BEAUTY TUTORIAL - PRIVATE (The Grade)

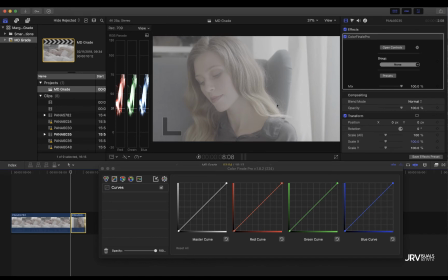4:03 So I chose this shot as an example because you have skin tones, you have some nicely blown out whites here, you have skins on the dark side, so you have a very cool shot to start.
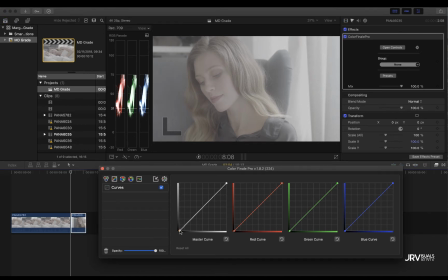4:22 So let's start with the getting back some of our blacks and making the curve realistic, taking back all the contrast,
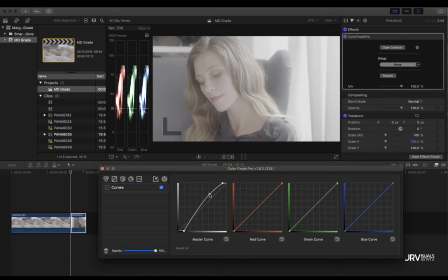4:41 because this way you're going to see that maybe I don't want to crush the blacks, because I know that I'm going for a look which doesn't have to be like this, like
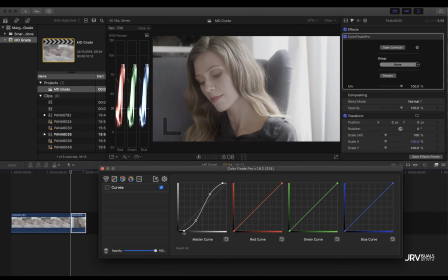4:53 everybody will tell you that you should have the blacks at 0 from a technical point of view, but for me it feels like for this commercial I should leave some space down so it's soft and creamy. Here you see the space.
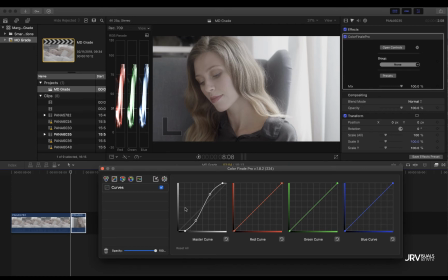5:11 Then we're going to tweak this to taste, but I think this is a pretty good starting point, because what happens with this kind of low budget cameras and projects is that if you go with the skins too low,
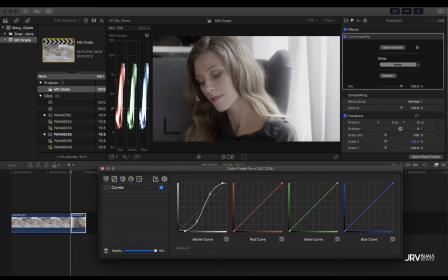5:30 you start seeing artifacts, on the skin. This time we want more softness, so we'll go like this.
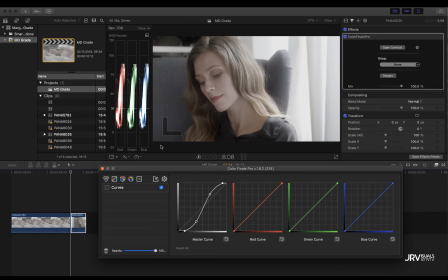5:48 That's a good beginning. So the second thing for me to do to this image is to get rid of some of the reds that the image has.
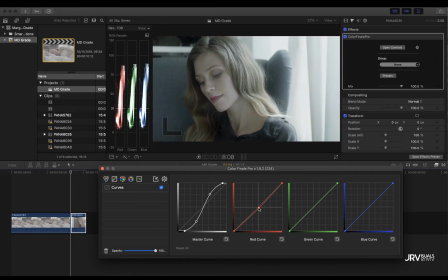6:04 Not a lot, because I don't want the skin to feel like unhealthy, but a bit of the magentas that we have here, only a bit, so I have a more neutral image.
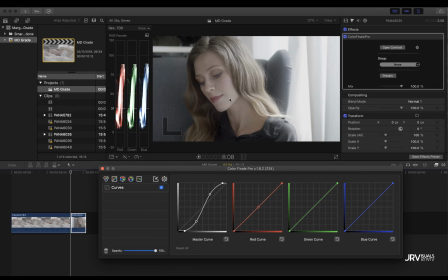6:21 This magenta thing is due to because we were shooting in 8-bit, so it has some color degradation, towards magenta. I have experienced that with the GH5, so it's only a bit touch.
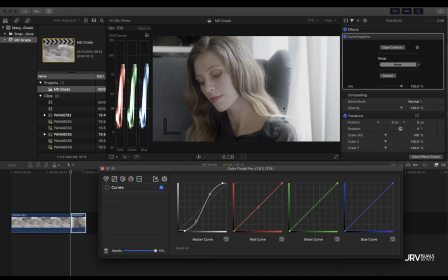6:38 Okay, and to tell you the truth, we're almost there, because we have this creamy look that I wanted, because everything was done in camera,
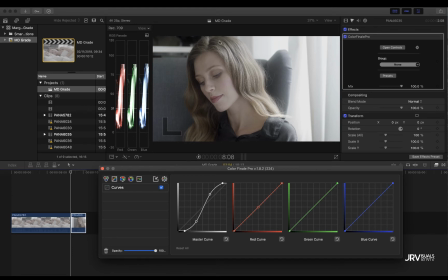6:51 so it's super helpful to have everything clear from the beginning with your lighting, everything, everything that you put onto screen. But let's go with a second layer.
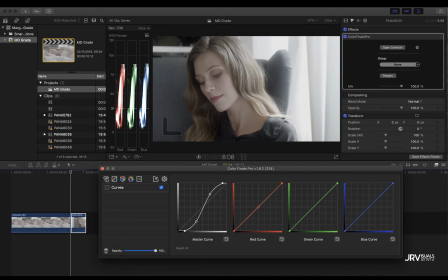7:07 What I like to do is to create, because I like to play, and feel free to play on your grades when you have time. It's different when you are with a client on your back telling you what to do with a tight deadline.
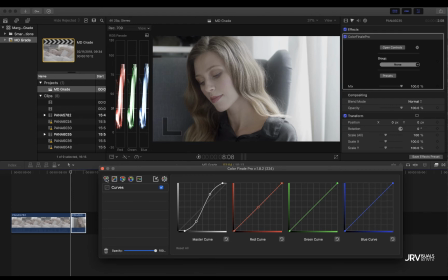7:23 But usually for this kind of projects, you will be like more free when doing and taking decisions, and you can show the client even some options, but don't be scared of playing, with your color.
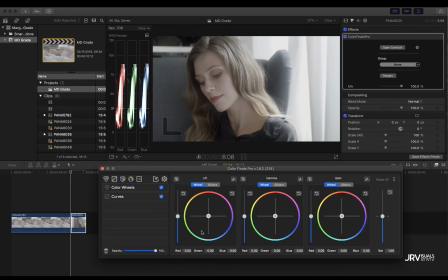7:40 So for this, I want to emphasize, because what happens with these blues and greens is that they're a bit off, like desaturated. So what happens is, if I add a bit of saturation, a bit of health in
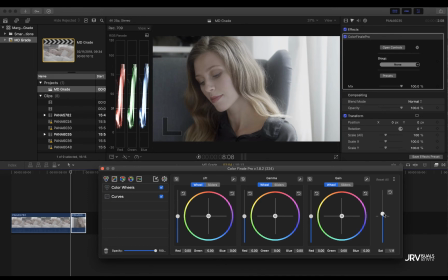8:00 her skin, only a bit, but I want to do one thing that I love. It's like using layers and changing opacities for that.